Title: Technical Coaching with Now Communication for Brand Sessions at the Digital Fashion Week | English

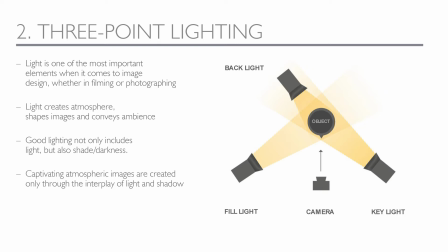4:08 The key light, a fill light, and a backlight. Each light source fulfills a very important purpose.
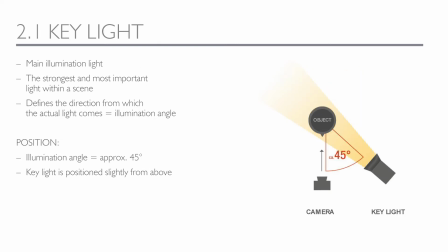4:17 The key light is the main light source in our light design. It is the brightest light. In a natural setting you could imagine you had influence where the sun comes from.
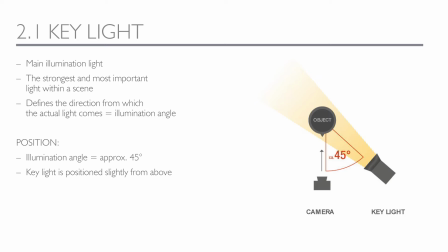4:29 You put the camera in front of the object and usually put the light in a 45-degree angle slightly from above.
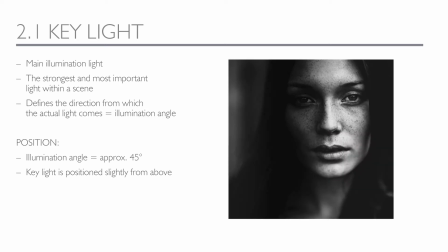4:38 So this example shows how it would look like when there would be no natural light, and how it would like if you put only one key light in action.
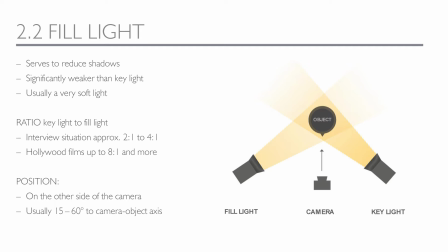4:50 The fill light fulfills the purpose to fill up the scene with a soft light and to reduce shadows, just as the name says. You can imagine its intensity in a relation from 2 to 1 up to 4 to 1 to the key light. The rule is, the wider the relation, the more drama.
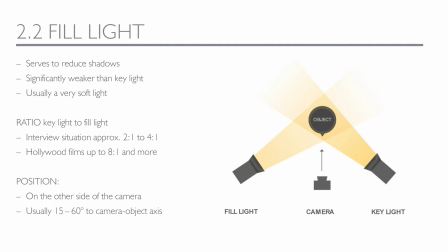5:09 So Hollywood uses sometimes even 8 to 1 or more to create a dramatic effect. Usually it has even filters such as light boxes or a iced glass shield to make it softer.
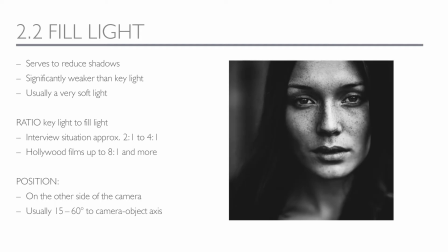5:24 So if you take our example, you can see that we now have a more balanced light design. The key light from the right and a softer and bright light from the left. It looks still dramatic though, as desired, as we still have shade and contour.
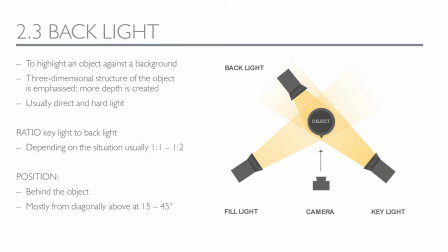5:43 Last but not least, we got the backlight, which is optional, depending on the light situation at the location and your personal goals. It comes usually from behind in an angle between 15 and 45 degrees and therefore highlights the object.
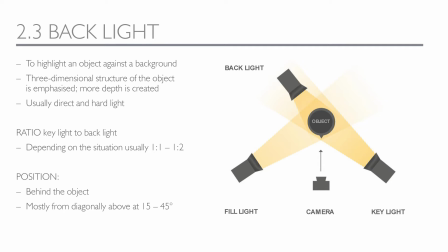6:00 It is usually quite bright and direct. If we look at our example,
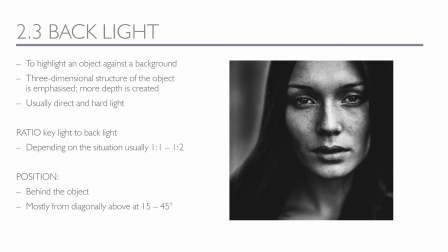6:05 you can see that the contour around the head is way clearer now and that the picture looks even more three-dimensional. But like I said, it's optional.
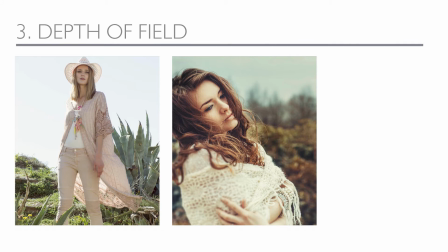6:17 Another way to make a picture look three-dimensional is influenced by the depth of field. It defines the relation between our motif and its background. As you can see by this example, the left picture is entirely sharp, which makes it look very clean.
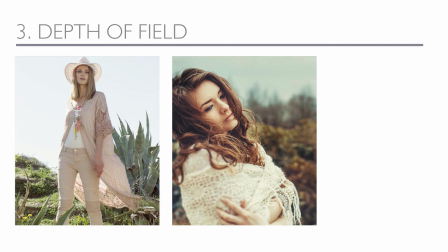6:33 The right picture is way more cinematic. Only the nose, parts of the hair and the bracelets appear sharp. The background and even parts of the foreground are blurry, which causes a more dramatic and highlighted effect. It's probably the better option if you, for example, sell bracelets.
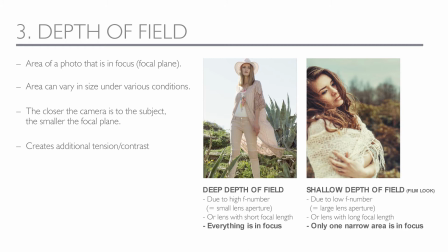6:52 So with the depth of field, you influence if your motif is in focus or not. Basically, it defines the area of the photo that is sharp and focused. Depending on where you are and what the background is, you need to change your settings.
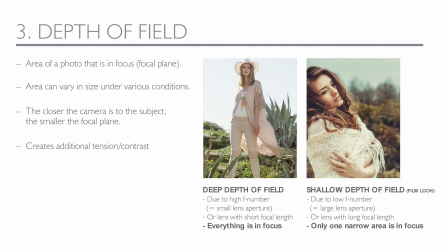7:08 The closer you usually get to the object, the smaller will be the focal plane. Check it out with your smartphone. Switch to portrait or macro in your camera app and get closer to an object. The closer you get, the more blurry the background will be,
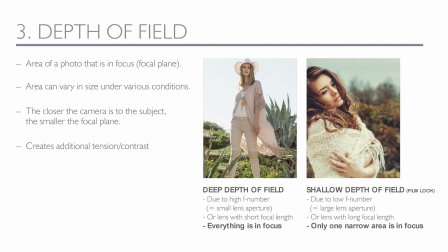7:26 which, as desired, guides the eye to the object and its details. If you have a good camera, you can adjust the settings and your hardware to create the desired result. If you want a deep depth of field,
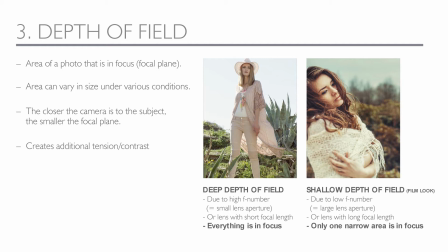7:41 you would probably choose a lens with a short focal length and would adjust your setting for a small lens aperture. So the result is a picture where everything is sharp. If you want a cinematic look, you choose the low depth of field and actually do the opposite,
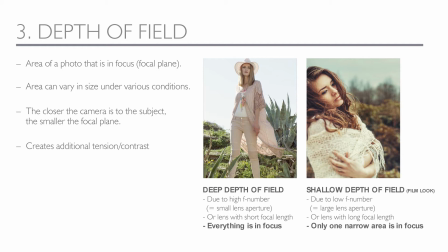7:59 a low aperture and a lens with a long focal length.
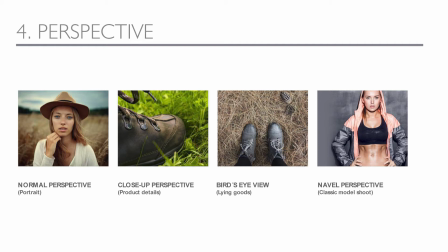8:05 Another factor for a great photo or video is perspective. Every perspective has its special pros and cons.